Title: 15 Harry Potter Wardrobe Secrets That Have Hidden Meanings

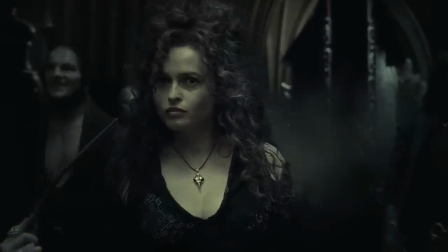Did you know that Bellatrix Lestrange actually wore a tight corset with all that black?
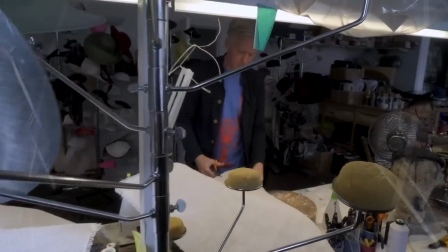No wonder she was always in such a bad mood. We've got real behind-the-scenes magic to thank for the amazing costumes worn by our favorite witches and wizards.
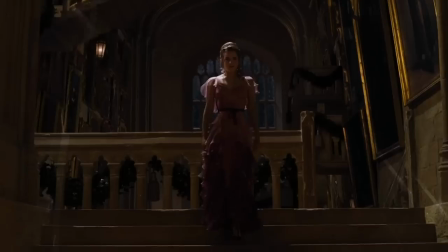Janie Tamime and her team designed everything from those memorable Yule Ball outfits to the Hogwarts house uniforms we all love,
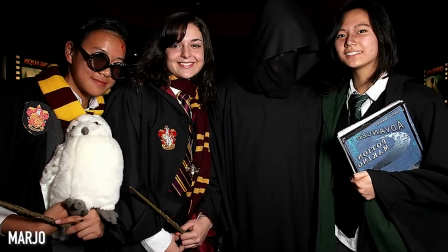and probably wore for Halloween once or twice.
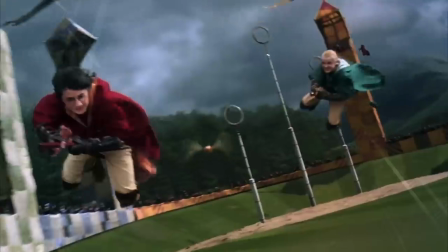Some of the tricks they used helped make Hagrid seem seven feet tall and inspired realistic Quidditch uniforms that you could actually play sports in.
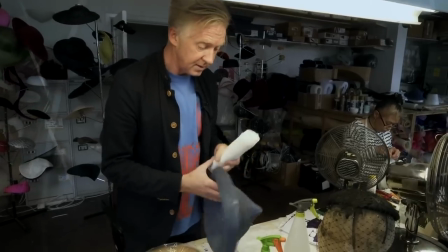Here are all the best behind-the-scenes wardrobe secrets straight from Hogwarts.
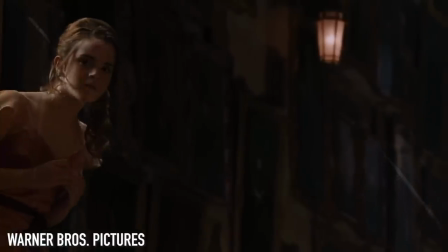Hermione walking down those stairs in a dress that was seemingly made of pink starlight took our breath away the first time, and it's still taking our breath away today.
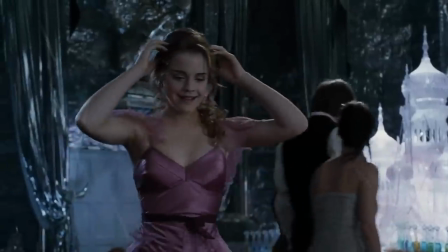This now-famous pink and purple chiffon dress was chosen because it has a magical quality,
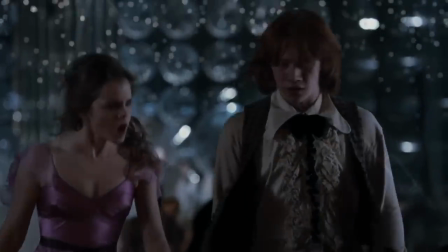And while it's elegant and sophisticated, it also looks like something a 16-year-old girl would wear.
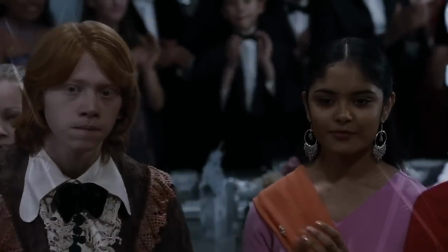It was important to get the dress just right because it's at that moment that Ron and Harry see Hermione in a whole different light.
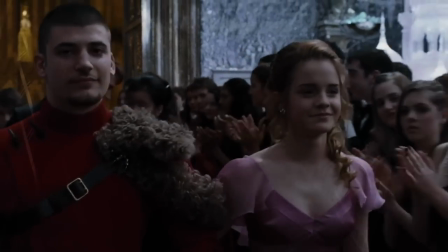The costume department didn't want them to see her as something she's not,
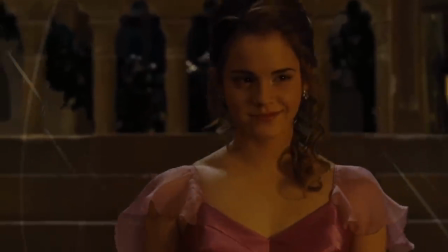so the dress was meant to help show them the different layers of Hermione, just like all the different layers in the gorgeous gown.
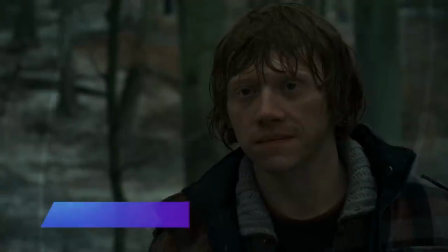Ron really does look like a disaster at times. Disheveled clothing, and we can't ever forget his Yule Ball outfit.
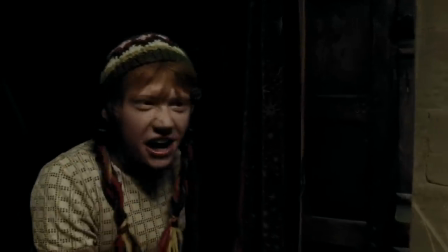But a lot of effort went into Ron looking like he puts zero effort into his wardrobe.
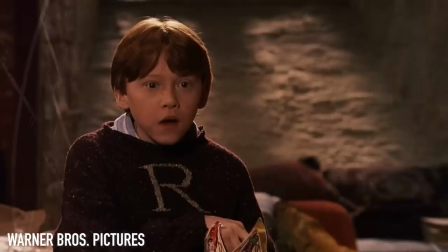In fact, Rupert Grint was more into fashion when he was young than either of his co-stars.
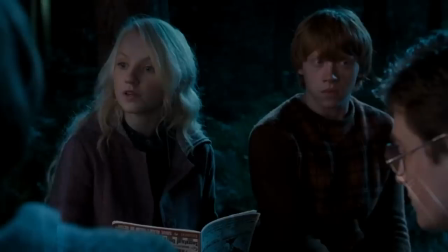He took great joy in making sure Ron's outfits were always perfectly imperfect.
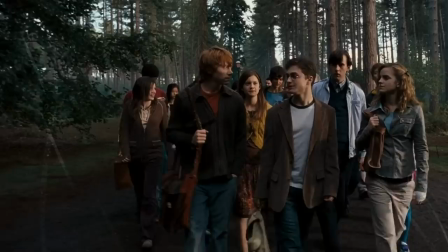He got so into character that he even showed up to the Order of the Phoenix premiere in true Ron fashion, wearing slacks and a Harry Potter t-shirt.
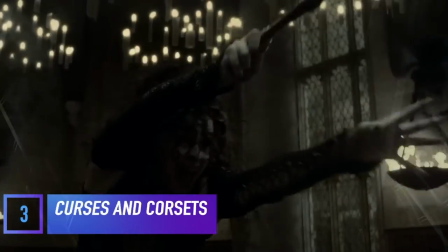Bellatrix may not look like someone you'd want at your dinner party, but under all that black, she's dressed to impress.
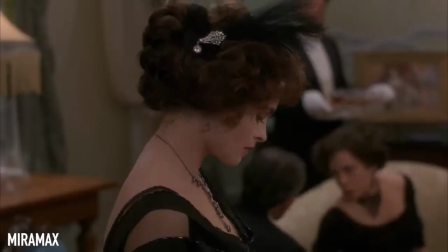Since Helena Bonham Carter had starred in her fair share of period pieces,
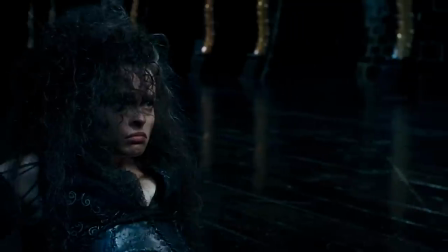she had no problem with the costume department fitting her with a tight corset and long locks to add extra drama to her look.
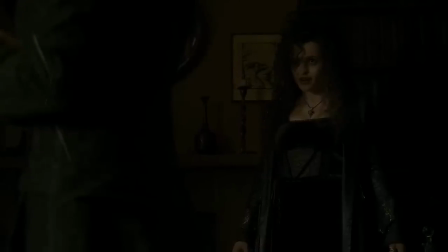The corset also adds some medieval elements and as much elegance as Bellatrix can muster.
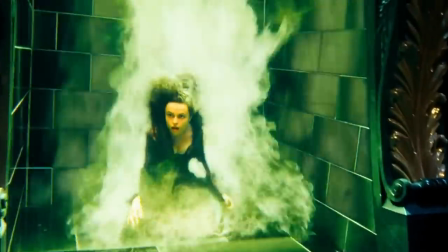She's from a super old traditional wizarding family after all, so the constricting wardrobe makes perfect sense.
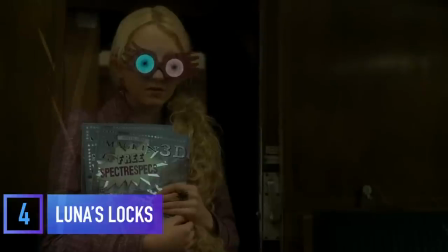Ivana Lynch had the time of her life playing Luna Lovegood,
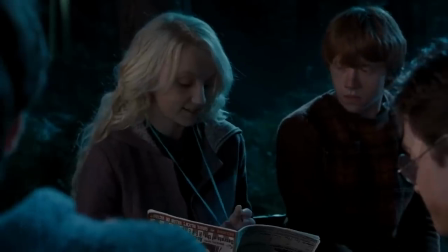so much so that she used to sleep with Luna's long blonde extension still in her hair, so she could feel like she was still in character.
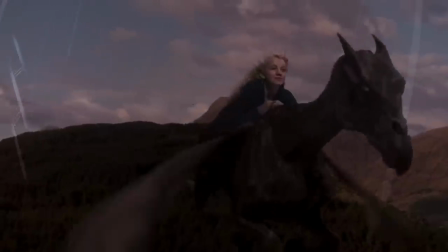We can understand that, since landing the role was such a huge accomplishment for her.
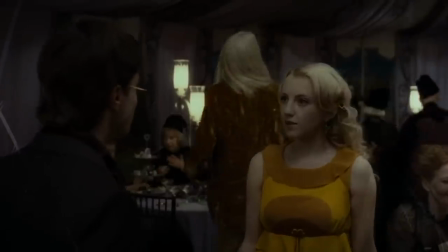Ivana has put so much of herself into the character that she used to help select Luna's jewelry, and she even had a hand in making that Gryffindor lion head.
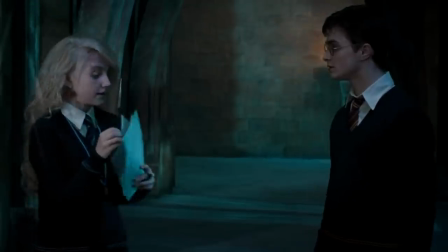Together, her and the costume department created looks that quirky Potter fans are still recreating.
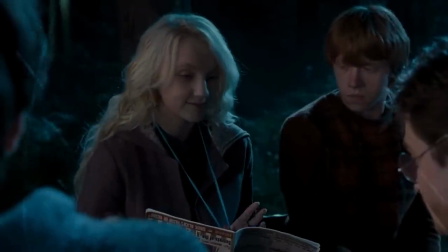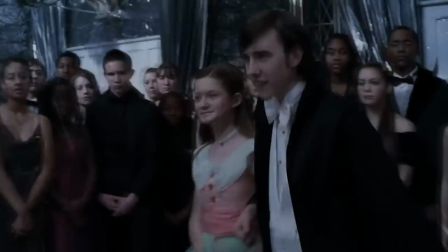Ginny Weasley might not have been so fashion-forward if it wasn't for Bonnie Wright, who loved taking a hands-on approach to styling her character.
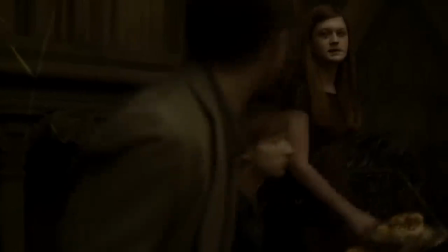In fact, Bonnie was actually the cast member most obsessed with fashion, and had more say in her costume than Emma Watson did for Hermione's wardrobe.
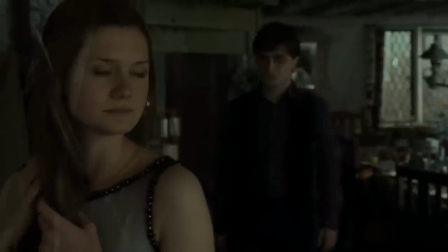Bonnie's inspiration comes from her parents, who are well-known jewelers.
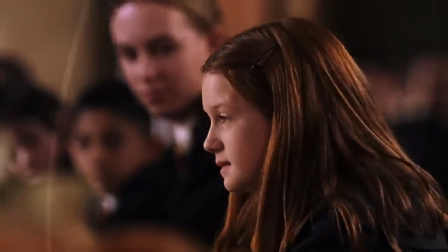She loved to get in on the clothing and accessories her character would be wearing, so a lot of the outfits you see her in are directly inspired by Bonnie herself. Philip Tracy designed hats for the film, and he had the best time creating the elegant French-inspired hats worn by the all-girls school.
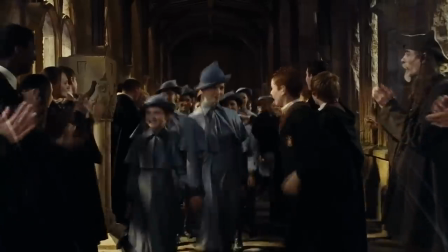The slight angle reflects the French aspect, while the color of the wardrobe is soft, feminine,
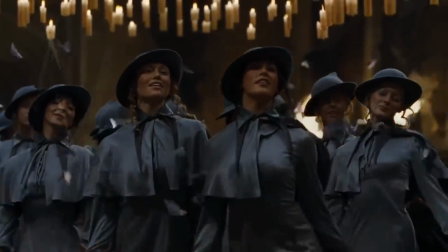and chic, but also has hard angles to show that these witches aren't to be messed with.
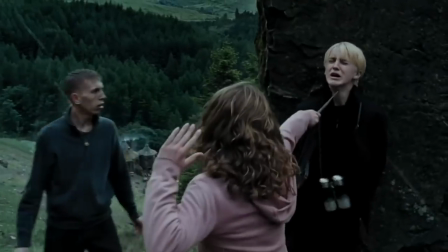By the time Prisoner of Azkaban came around, the Golden Trio had already taken on their fair share of trolls, spiders, and giant snakes.
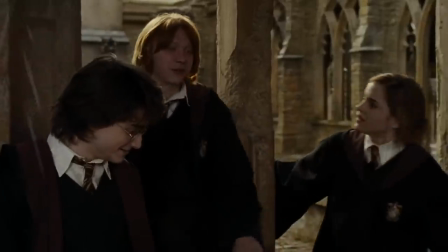The wardrobe department really wanted to remind the audience that these were just kids, and they weren't always prepared to jump headfirst into danger.